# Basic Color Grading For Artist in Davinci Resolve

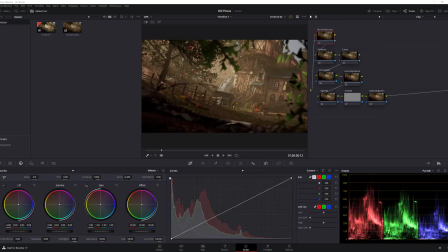[0:00]
So in this video, we are going to improve an old image that I've done, and which is one of my more favorite pieces that I don't want to remove from our station. And we want to improve it, and there's many ways to improve it, to be fair. But what we want to do is make things a bit brighter, have some more contrast,
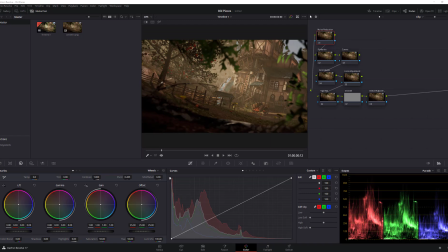[0:19]
push some of the colors away that kind of makes it flat, which is the fog mostly, and also the warm color. Maybe enhance some of the colors in the apples and stuff like that. So the first thing to know is
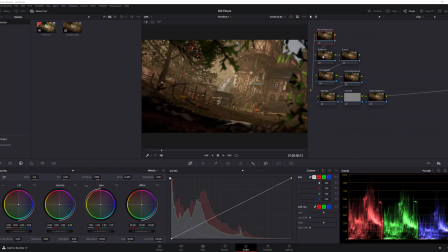[0:34]
this is very basic video on how I'm doing this for this piece. And keep in mind that the way this is organized is also if you make like a movie render or something and you want to do some color grading,
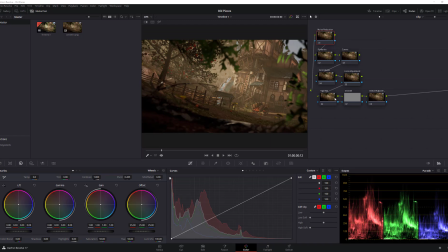[0:52]
this is how you should organize your color grading. So it's for noise reduction to make sure you have a clean image. In this case, probably not going to do that. Primaries is the primary stuff we want to edit. Curves, in case we want to do some curves.
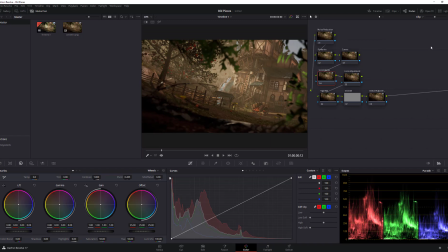[1:09]
Secondary is the secondary stuff we want to edit after we've done the two. Look adjustment, in case we want to have a look adjustment or lookup table or something. The vignette. And this is the outside part of it, stuff we want to do.
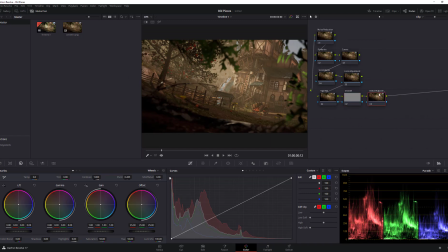[1:26]
And then there's a last global adjustment. This makes it very easy to edit and control your stuff. In the beginning, when I used to use the Davinci Resolve, I would just have one node and I would do everything in one place.
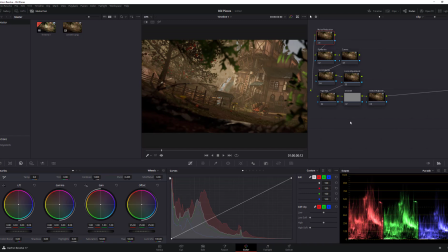[1:40]
But over time, I've had some training and other professionals give me some guidance and help who work in Hollywood. This is a simplification of that. Now, just gonna quickly right click,
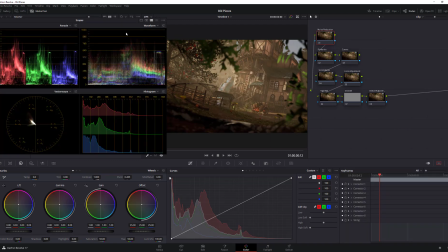[2:01]
show scope, and I will just keep it hovering over here for now. And this is, you're kind of familiar with this if you've done Photoshop or image editing or something like that. And there's no right and wrong way of doing this, to be fair.
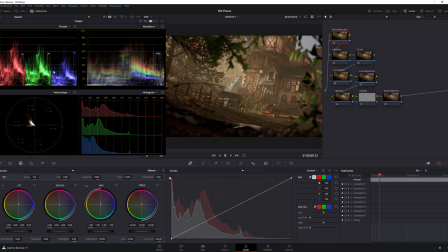[2:21]
Some Hollywood makers, they want to have the color in the middle. This means that all the blacks and everything have some shape and visibility. And but if you want to do Rec 709 type of stuff,
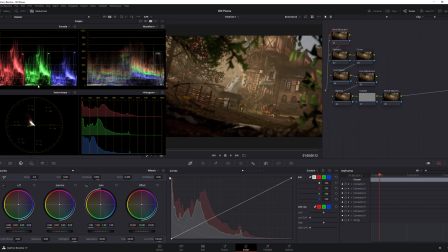[2:37]
you kind of want to make sure that you have almost close to zero black and all your highlights on top. So that's just something to keep in mind. Okay, so the first thing we want to do is essentially we want to play with the lift
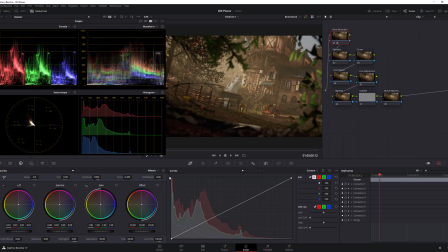[2:55]
and kind of because you can see we're kind of already in the blacks. So what we're gonna do instead is we're gonna pull it a little bit out so we can have some details in the black for later.
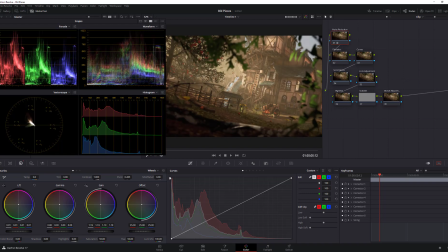[3:11]
Then you can do the gain and you roll it to the right and we're pushing it so you can really see the brighten of the image. So already now you can see there's a huge improvement just doing this simple thing. Right, and this is part of the control Z. Let's just do that quickly because it has to be in the primary, it's very important.
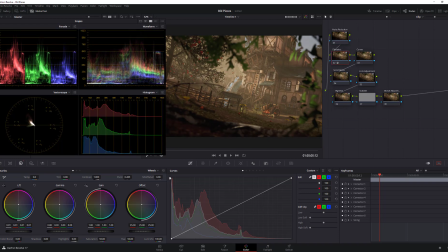[3:30]
So again, you kind of make sure it's close to the blacks. I'm doing a little bit opposite though because it's already clipping in the black for me, and I'm pushing the gain. Now keep in mind that these same settings exist in engines, especially the Unity engine.
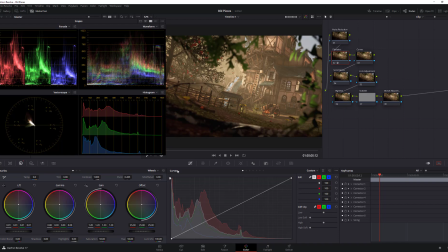[3:49]
So if you understand things in DaVinci Resolve, you can easily transfer this over into the game engine and kind of visualize it based on what you learn from DaVinci Resolve, right? So what we're doing, we're pushing it so we get some more focal point here in the middle, basically, right?